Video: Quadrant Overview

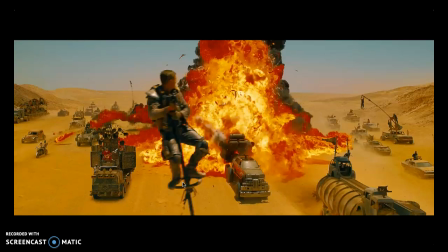4:05 All right, with something like this, where there's an enormous amount happening at the same time, we can get a similar thing when we break it up and we kind of see somebody as the observer. Now, of course, in this scene, this character is in motion, but they're going to pass through the entire top part of this screen,
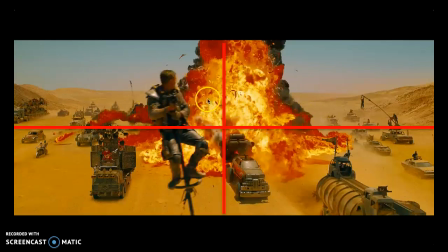4:23 and we can see up here the person and just carnage, and in the bottom half, vehicles, right? There's just movement. And it helps kind of create an image with some structure where there wasn't before.
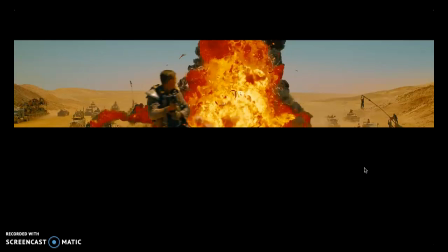4:36 So the top half is about the character, the bottom half is about the action.
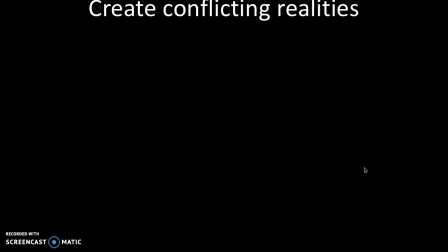4:41 All right, conflicting realities. And what do I mean by that? Again, for humorous effect, kind of like juxtaposing characters.
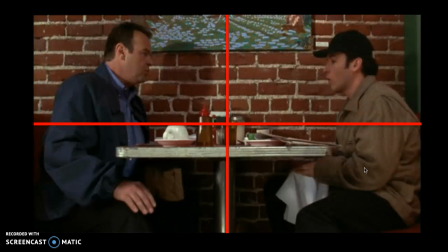4:47 In this image, if you'll notice, we've got two people sitting at a table speaking in the top half. In the bottom half, if you can see just barely, each of them have got a gun pointing at the other with their napkin.
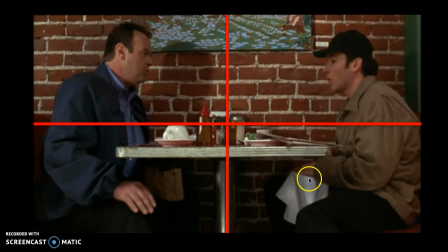5:00 So we've got this above the board conversation and below what's really going on, and each one occupies its own quadrant.
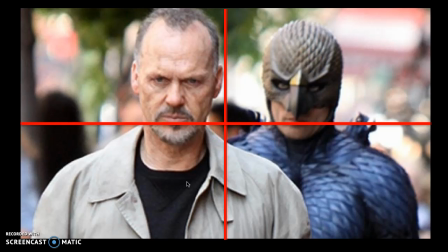5:08 Changes in status. Now, this isn't going to happen in a still shot, but if you look at the following two images from the film Birdman. So this is a character who is literally being haunted by a character he used to play in a series of blockbuster films. And this character follows him around, taunting him that he should return to Hollywood blockbusters and so on.
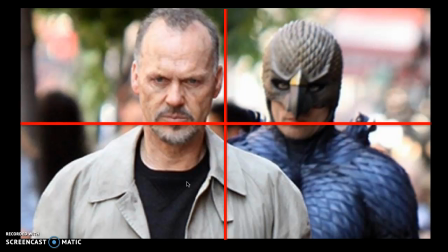5:26 So in this point, the character is following him and mocking him, but he's not really listening. Gradually, though, he begins falling into this sort of being seduced by the ideas that this character is giving him.
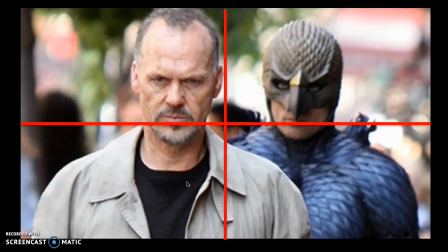5:40 And the character is going to move from the right side of the screen, which is a slightly less powerful position,
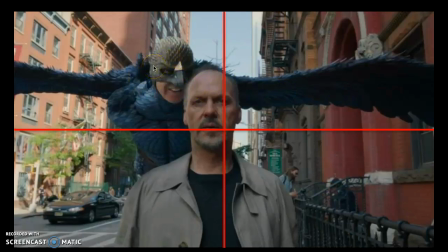5:47 to the upper left, most dominant and higher position. So this transition can show shifts in power. Finally, emphasizing a character's isolation. If we look at this, again, it seems like a fairly straightforward shot, but just applying the lines can really draw out some of the interesting things about that's happening. Look at the contrast between the light and dark on the left side and the right side. Look how on the left side we have not just the light, but also nature. Now it's fake. It's dried flowers. It's pictures of nature. But now look at the right side. Nothing. Everything is angles. Everything is solid and broken up into sort of geometric shapes. The left side is much more fluid. Even the lamps have more lines and color and curves. And then we have this character who, for all intents and purposes, though he takes up an enormous amount of space, is broken into one part of the screen.
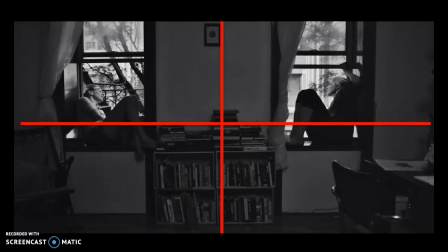6:49 Other times it can be even more clear, right? We can see how deliberately an image has been used to create a perfect sense of symmetry.
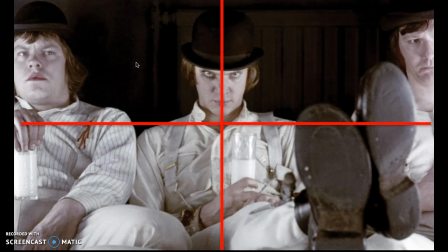6:57 If you look at this one from A Clockwork Orange, is there any question that this director knew what he was doing? If you look at how the split down the center of the central character's face, he becomes two distinctly different people. And again, there's no question who is the most powerful person in this image. So essentially, quadrants can be a very effective tool for just accessing an image, looking at what's where and why. And again, they're not always there all the time, but next time you're looking at a piece and you're not sure where to begin, whether it's film, still shots, or paintings, start with quadrants, see what emerges.